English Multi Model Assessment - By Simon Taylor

The phenomenon of social media has captivated our attention. It represents a platform where we all strive to be seen, heard and recognised. From sharing personal moments to showcasing achievements, social media offers a virtual stage for self-expression. However, the desire for validation and social acceptance can also present challenges as we navigate the fine line between genuine connection and the pressure to assist an idolised online presence. Social media and the desire to be seen have emerged within a dynamic social and historical context. With the rise of the internet mobile technology, platforms like Facebook and Twitter became far and wide. Factors like changing communication platforms, technological advancements and the human need for validation and connection have fuelled the phenomenon. Additionally, the rise of influencers and celebrity culture have further driven the desire for visibility and recognition in the realm of social media. In the context of social media, the idea of two identities refers to the dual person people often have online.
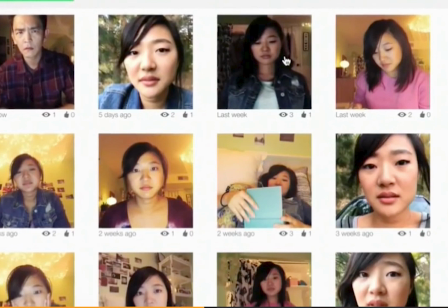(0:59)
They may present themselves differently on social media platforms compared to their real-life interactions.
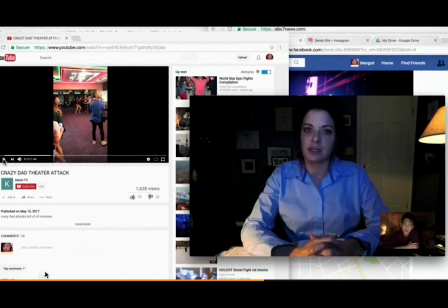(1:05)
The film Searching explores the concept by utilising various techniques. By using screen recordings, video calls, and social media interfaces, the film constructs a narrative entirely within the digital realm.
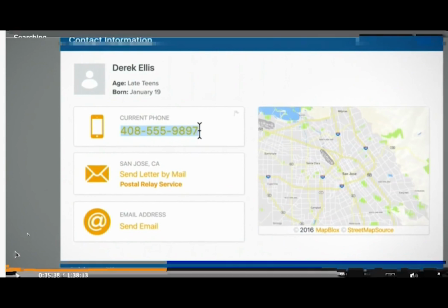(1:17)
It portrays the protagonist's desperate search for his missing daughter by piecing together clues from her online activities.
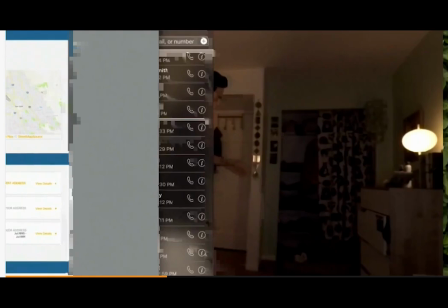(1:23)
These techniques immerse the audience in the protagonist's digital world, highlighting the gap between online and offline identities and emphasising the power of social media in shaping perceptions and interactions.
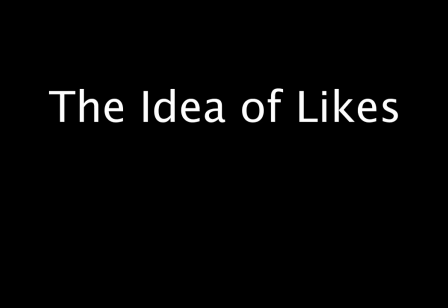(1:37)
The idea of likes can be seen all over social media, as most posts people make are often done to see how many likes they can receive.
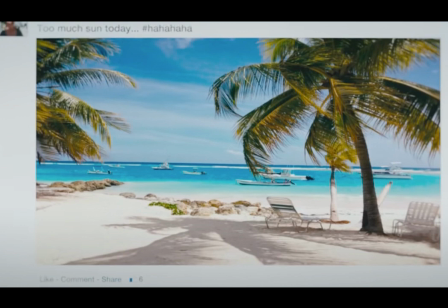(1:44)
As seen from the short film What's On Your Mind Looking at social media and seeing others Conveying what's going on in their life From both the small
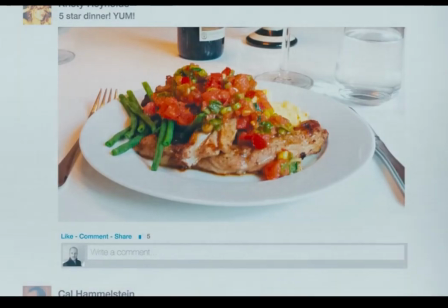(1:52)
to big moments And with a variety of camera angles from mid and long And close up shots and non-digetic music Used we can see how
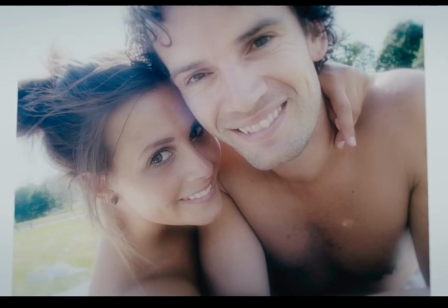(1:59)
Scott is not Conveying the truth of what is happening in his life As he knows nobody would enjoy That so instead he turns all the negatives Into positives
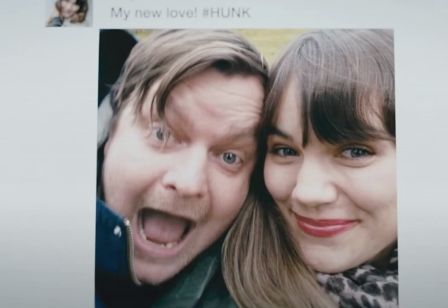(2:06)
online But eventually all the lying catches up to him Once he's seen a post from his ex-girlfriend And a new boyfriend displaying just how
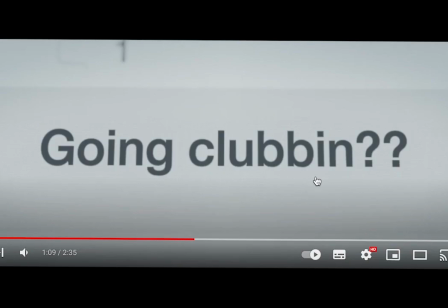(2:13)
bad his life really is with